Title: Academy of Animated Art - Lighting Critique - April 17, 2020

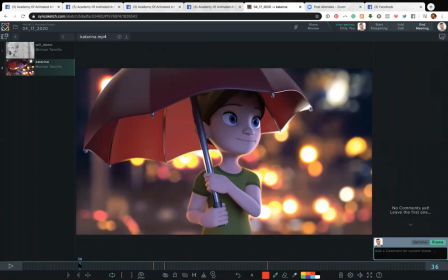(16:30)
Because you're saying you're adjusting exposure, and you're totally right. Because like think about it from the camera person's perspective, they're just shooting this, and all of a sudden there's a huge influx of light. So it's gonna kind of blow out the camera a little bit, and it's gonna be like kind of brightness for like a frame or two.
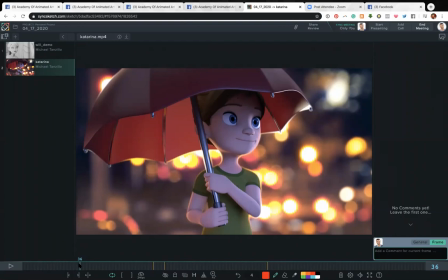(16:46)
And I'm not exactly. I mean, I'm guessing it's a bolt of lightning, so it's gonna be pretty fast. But I'm guessing it would just be like a pop, pop, pop of light on a frame, maybe 2 frames, and then it would take like a second to kind of die off a little bit.
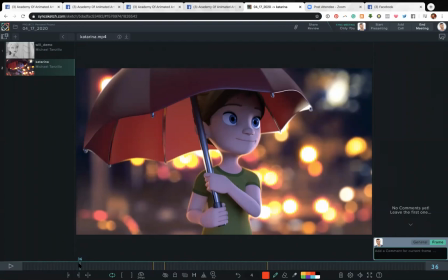(17:00)
But I would check that in the timing. But I would definitely do it as a separate pass. I would make it directional and make it from a position, and then I would animate it in Nuke, just because animating it in the original gets a little dicey, and it's just it'll be hard and cumbersome, and it'll take you a long time, just because of the rendering and stuff.
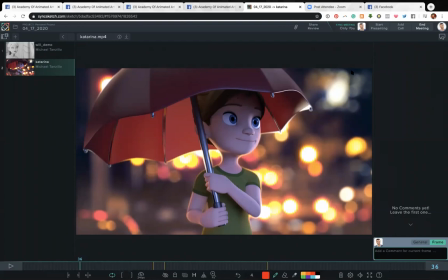(17:19)
But I think that it would be a good way to go.
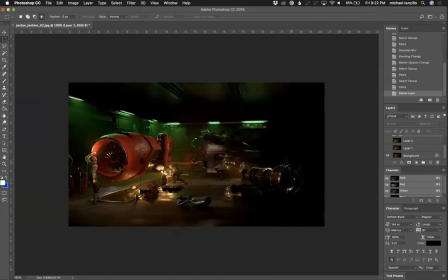(17:22)
Okay, now I'm going to hop over into Photoshop, and I want to talk about one of Jordan's submissions here. So this was Jordan's, and let's see.
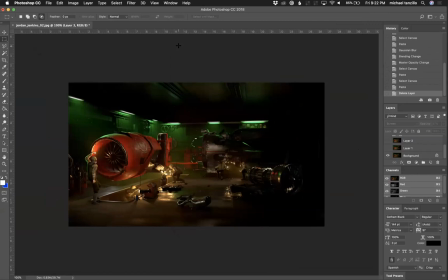(17:37)
Thank you. You're very welcome, Katerina. So this was one of Jordan's submissions last week, and he has updated it. And one of the things that we were talking about was pushing these light sources to be cool and warm to kind of get them to pop. In the previous version, they were a little bit more neutral.
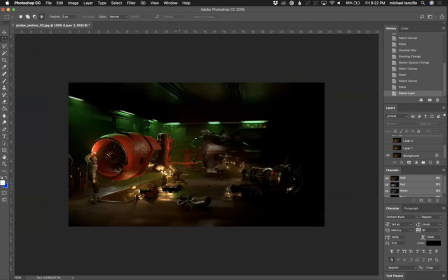(17:57)
And I think that I actually like the way this one's heading versus the other one, but I think we can do a few things to adjust this to make it better. So I'm gonna just kind of take you through what I kind of mocked up a little while ago.
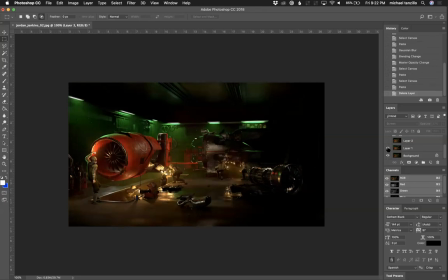(18:14)
So this is the original, and I'm gonna go through the next iteration. So the first thing that I did was, like, if I'm looking at this and I look at the levels,
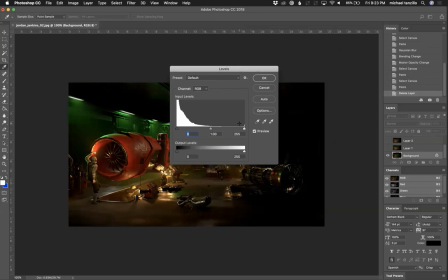(18:23)
like we're missing some here on the high ends, which isn't bad because this is a pretty dark scene. But what I did was I just like started pushing this up a little bit, and what I was seeing was that I do kind of like some of the things that are happening when we push
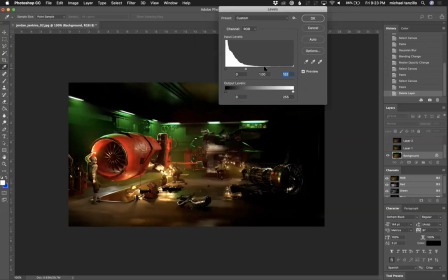(18:38)
these levels a little bit higher, right? Like those pockets of light really, really start to stand out a little bit more versus this.
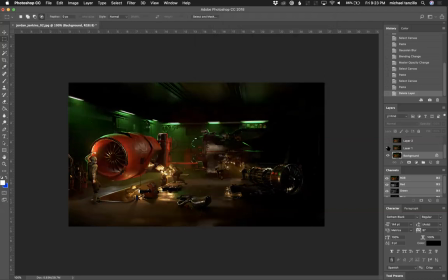(18:45)
And I think we can get some of that glow going in there. So what I did was I did that, and I pushed that, not a whole lot, but just like a little bit more. And then the other thing I was looking at, these lights are pretty super green.
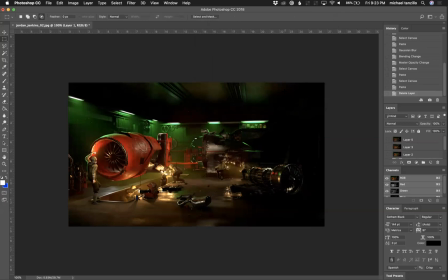(19:01)
If I was doing something kind of like sci-fi or horror movie, I would maybe push them this green. But for what we're doing here, I think we can tone those back and desaturate those just a little bit. From there, I went ahead and added.
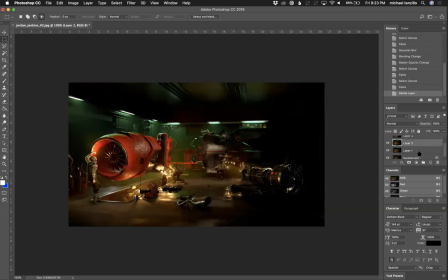(19:16)
So this is like my little trick. I'll show you this one. If you guys have been in my classes before, you know that I do this sometimes. It's like adding a little bit of diffusion. So I just select the entire image, and then I paste it. I just Control-C, Control-V that whole image, so it's exactly the same.
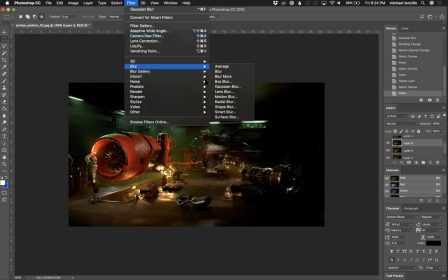(19:32)
I will then take this and do a little Gaussian blur to it. You know, like about 8 pixels on a normal resolution image.
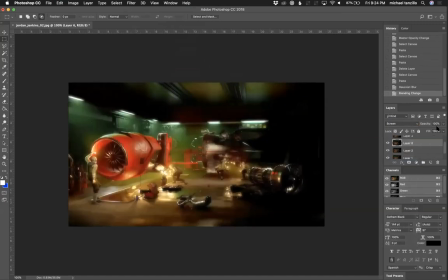(19:42)
And then what you want to do is you want to screen this back over top of the original, and then you can dial in the opacity to kind of add a little bit of glow.
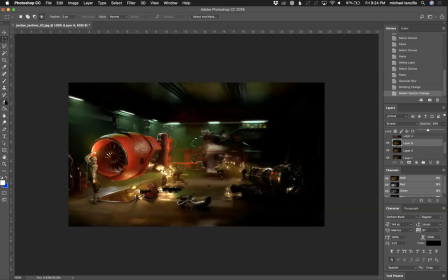(19:49)
And if you want, I mean, because truthfully what you're doing is isolating it to just the highlights. So you can go ahead and, if you want to just remove some of these darker areas, because what I'm trying to do is just add a little bit of glow to the highlight regions, and then you can kind of see that there.
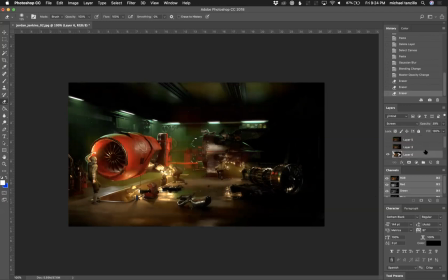(20:07)
It's just like a little bit of softening, a little bit of diffusion on the lens, which I definitely think would help out a little bit in this one. Let's see from there. I went ahead and, oh yeah, so that's pretty much it. I just wanted to brighten that up just a little bit, desaturate some of the lights, and you can kind of see a little bit of a before and after.
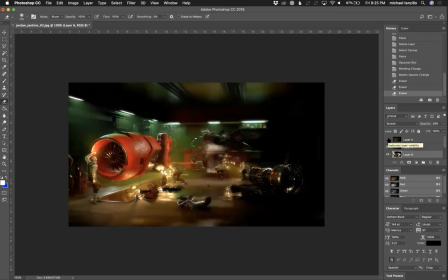(20:24)
And I think this will actually get you in a better place in the long run, because I think there's a little bit more emotion, a little bit more drama, a little bit more like oomph in this versus the desaturated version before. Just my 2 cents. And that's that. So let me stop sharing my screen for just a second, because I'm going to go ahead and switch screens over to my iPad to do the rest of them. And while I am doing that, I will just hop into Facebook to make sure that we don't have any questions over here and we look okay on Facebook. So I'm going to keep going. Let's see. All right. Okay.
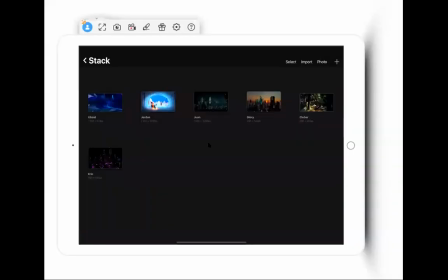(21:20)
Hop over here and hopefully you all can see my iPad screen now.
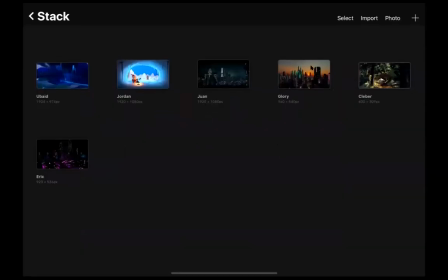(21:26)
And go ahead and stop my video just so we can kind of focus all in on this. So, okay. So now we've got these other 6 submissions that I just kind of wanted to go through.
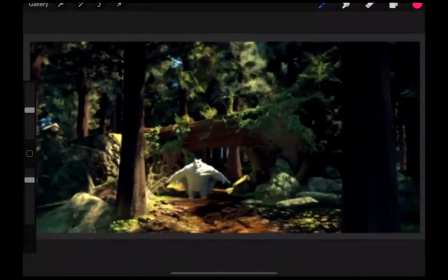(21:40)
And first up, we've got Clever's, this is just an example of one of the assignments that we've got going on in the student page. I just want to point this out. He's modeling and creating this entire forest from scratch.
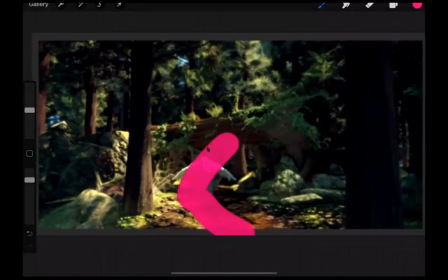(21:51)
He's got a little character in here who's going to be walking down this path. And we're just kind of starting up and getting some lighting wrapping on here. He's going to add some detail down there. But really, I think that this one, and we're going to add a little bit of foliage in there, get a little light wrap around there.
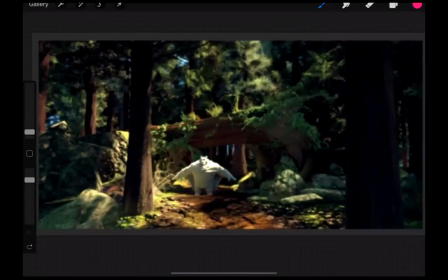(22:10)
But I really, really am excited about this one. This is a big project for him, and I'm very excited to see this one go. So I don't want to give too many notes, but I think this one's heading in a really fun direction.
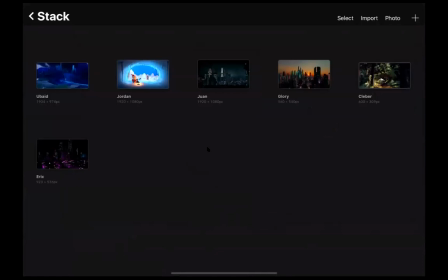(22:21)
But now we've got Ubaid, Jordan, Juan, Glory, and Eric, who submitted these other ones. And Jordan, only because I spoke about your other one before, I'll save yours till the end.
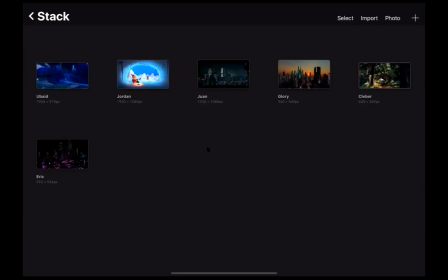(22:34)
Ubaid, I gave you some notes online, so I'll hold off on that one. But I want to get into Juan, Glory's, and Eric's first.
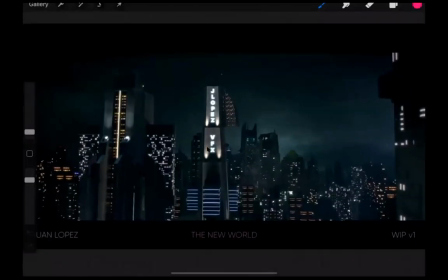(22:41)
So jump into Juan's and pull this up too. So we've got your image and your reference imagery here.
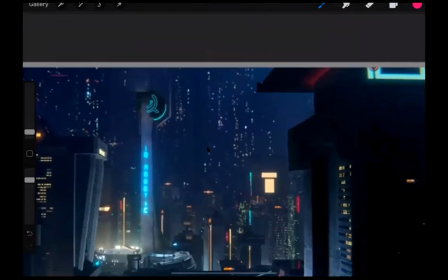(22:48)
And the first thing that I want to point out is it looks like you're doing something similar to this in yours, and I think that's very, very cool.
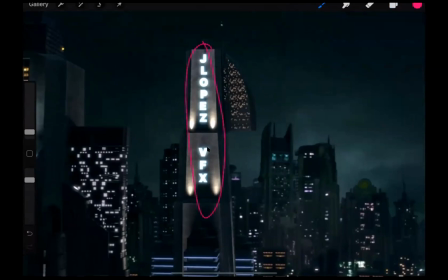(22:58)
And I would like to see, by the way, I do love the personal touch you've added in there. I think that's really nice. I would like to see some of that blue and a little bit more of the color and a little bit more of the glow popping in there.
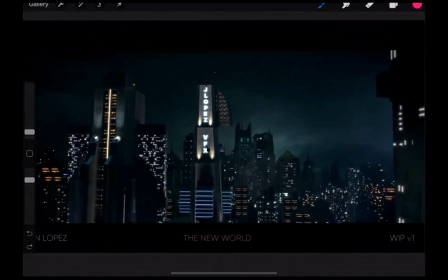(23:14)
I think you can push that a little bit more, and really because it's nice and you're making it stand out right in the middle. But I think you could possibly even push that a little bit more.
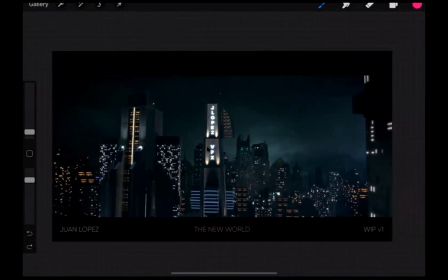(23:26)
And overall, I want to see if we can see it here in the reference.
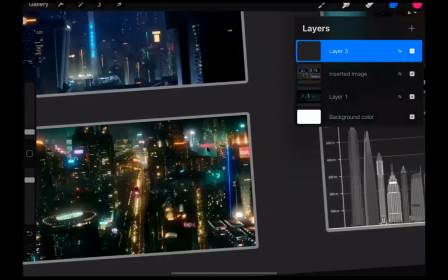(23:32)
I want to see more colored glow coming from your city, right? Like if you look at some of this stuff, there's like patches of fog
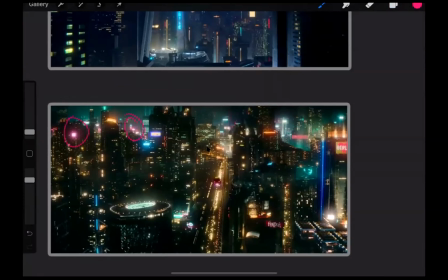(23:41)
around the city that's just like these super bright, colorful, like glows. Here's a nice one too. And then we go back to yours.
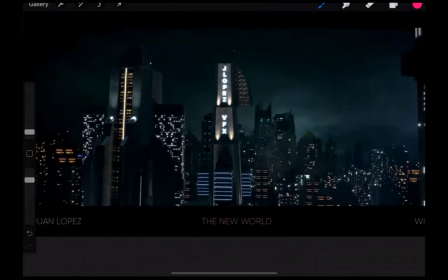(23:53)
We're not quite seeing that entirely. So I would really like push these colors in here and just create some more atmospheric and some more volume that way. I think that everything else is starting to come together. There's a little bit of flatness going on back here.
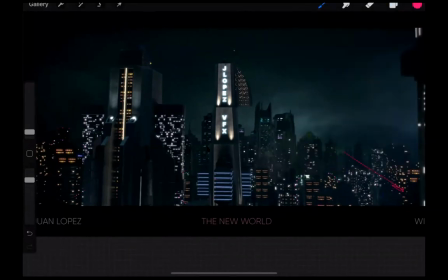(24:15)
Like I'm missing some shaping coming down this way. And I want to see those step back into space a little bit. Because again, when we're talking about these scenes, we are talking about creating a level of black value as things step back into space.
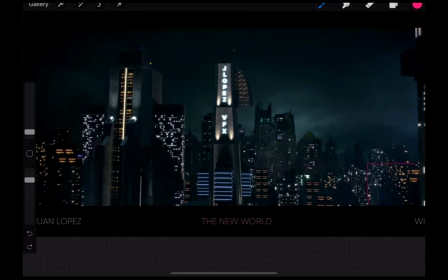(24:30)
So we've got, because what we want is we want the darkest darks here, and then a little bit lighter here, and then lighter as we go back. But what we're seeing here is like this value is, let's say this is the darkest, this is 1. These are darker here, and then this is kind of lighter in the middle there. And that's creating some confusion.